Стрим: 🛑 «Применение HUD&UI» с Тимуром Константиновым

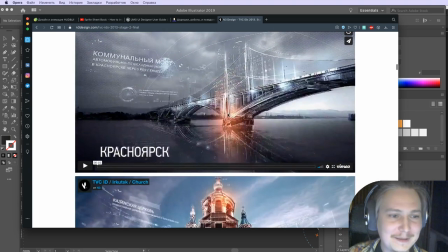А тут мост не простой, а высокотехнологичный. Видно, что это не хухры-мухры, вот, а что-то такое серьезное.
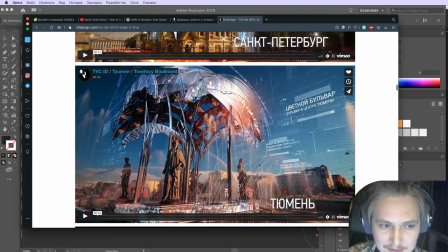Вот, это прям вот, это каноничные такие, так сказать, шурешки. Если же мы вернемся к HUT-UI, HUT-UI у нас больше другого плана.
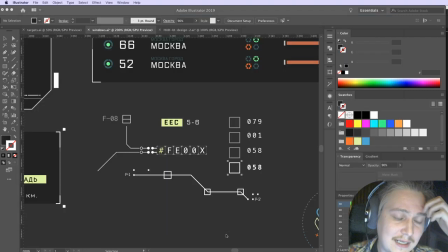У HUT-UI больше именно акцент на исполнение.
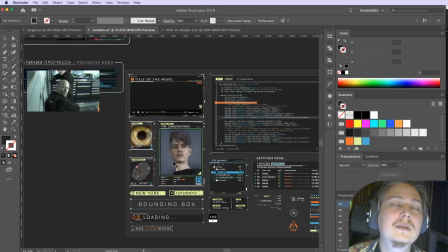Ну, так, на... У него есть у HUT-UI есть сценарная, это, так сказать, причина жить.
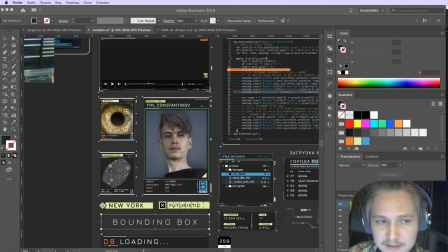Вот. Они существуют не просто для заполнения кадра, а для того, чтобы показать какую-то информацию. Вот, допустим, я сейчас открою какой-нибудь пример из тех, что мы разбирали в курсе. Вот, скажем, прицельчики. Вот.
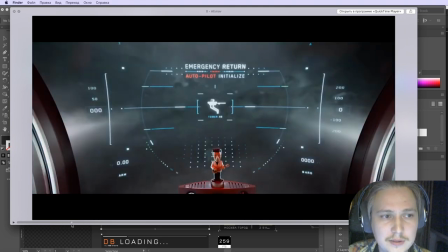Здесь это часть сценарного хода. То есть этот прицел, он нужен не просто так. То есть без него просто сценарий не будет работать.
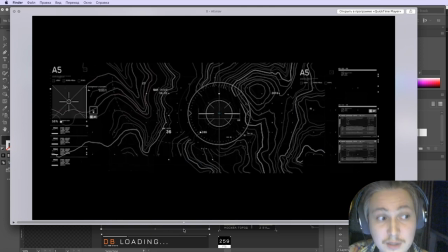И каждый из этих прицелов, он что-то о себе, ну, какую-то информацию за собой несет или передает зрителю.
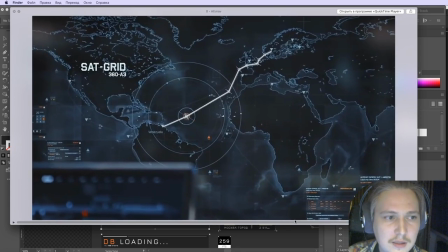Вот, то есть тоже такая своеобразная связь с зрителем.
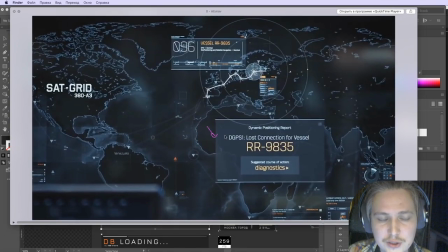Или вот окошко вылазит, ну, например, это же не нешурешки, это, по сути, просто интерфейс, окошки нужны, чтобы показать нам, что потерялось некое соединение. Понятно, что никто не будет вот так вот останавливать и вдаваться, читать в каждую надпись.
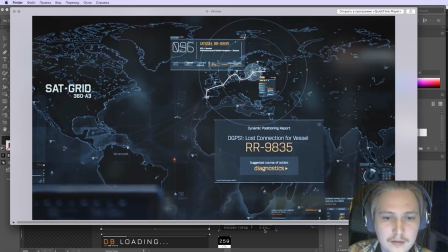И в таком контексте это, в принципе, можно назвать шурешками, но, опять же, нужно, я считаю, понимать каноничное определение этого слова.
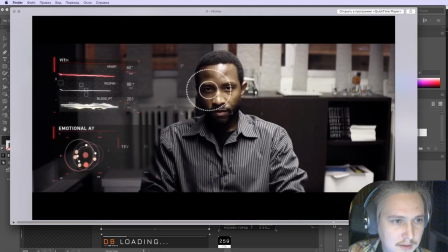Вот. И то, что у нас называют это... То, что за рубежом это называют HUD и UI. Или вот, допустим, из Робокопа кадр. Здесь происходит сканирование.
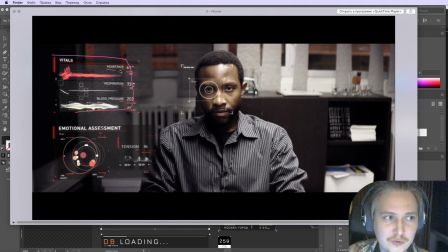Исключительно здесь каждый элемент что-то рассказывает, какую-то информацию. Сердечный ритм, дыхание, давление в крови. Просто какое-то там давление или как это переводится. Эмоциональное. Окраска, я не знаю, как сказать.
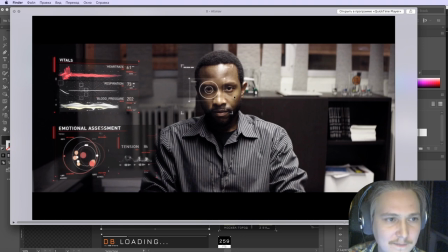В общем, эмоциональное такое восприятие того, что Робокоп здесь пытается понять в лице этого человека, это все необходимо для того, чтобы рассказать зрителю какую-то информацию.
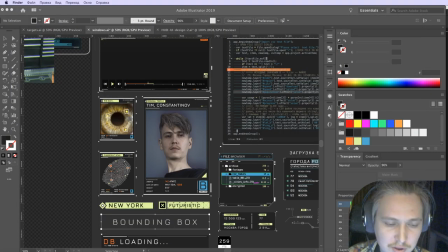Вот, то есть, по сути, отличие шурешек от HUD UI, это вот именно
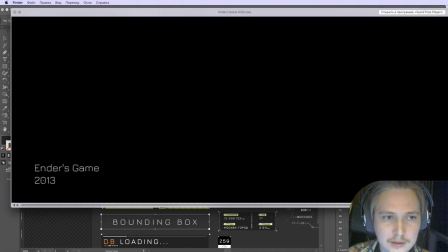то, что HUD и UI имеют под собой какую-то сценарную подоплеку.
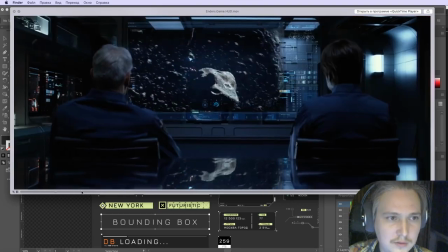Так, звук уберем. Ну вот, во многих разных фильмах
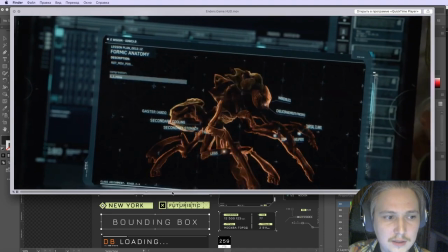часто вот эти HUD и UI рассказывают какую-то историю.
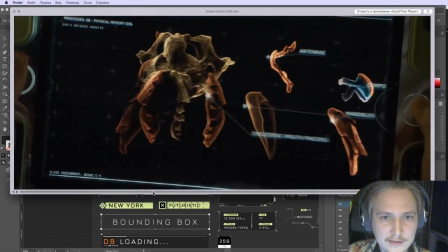Вот, допустим, человек включает планшет, и на планшете нужно, чтобы показывался какой-то интерфейс.
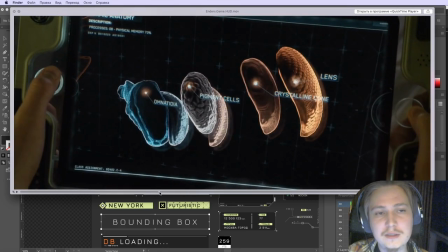Понятное дело, там не будут брать какие-то виндовские интерфейсы или маковские интерфейсы,
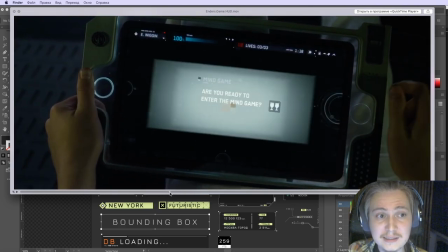а вот будут выдумывать какие-то свои интерфейсы, тем более, если речь идет о будущем.
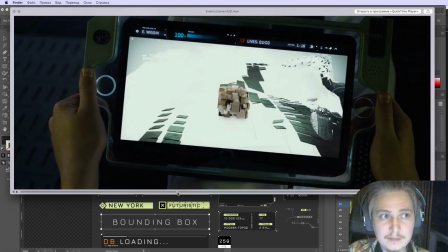Вот, и это именно HUD и UI.
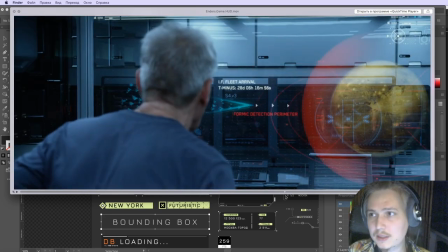Вот, надеюсь, здесь все понятно, но, опять же, я скажу, что я не против, если это будут называть шурешками.
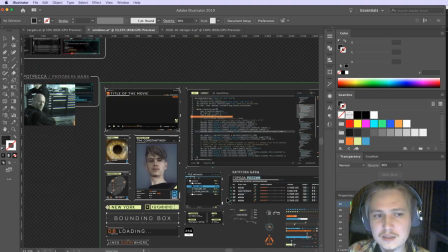Мне кажется, уже граница между ними настолько смешалась между
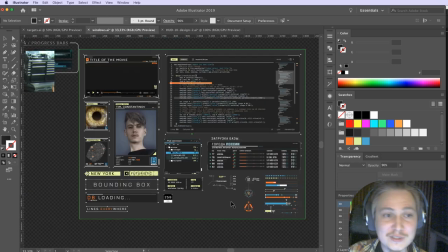HUD UI и шурешками в постсоветском пространстве, что это не столь страшно, на самом деле.
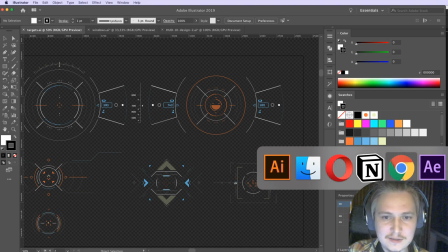Очень часто бывает такое, что слова теряют свое каноничное значение, и это нормально абсолютно.
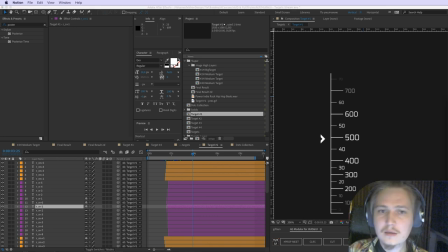Вот, про шурешки я рассказал. Давайте теперь еще раз приду в чат и
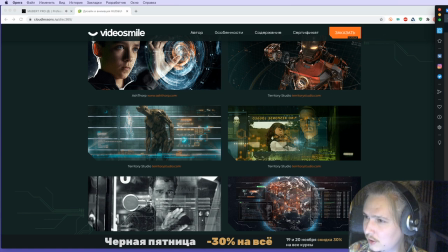посмотрю комментарии. Вот, очень похоже на Squared HUD UI.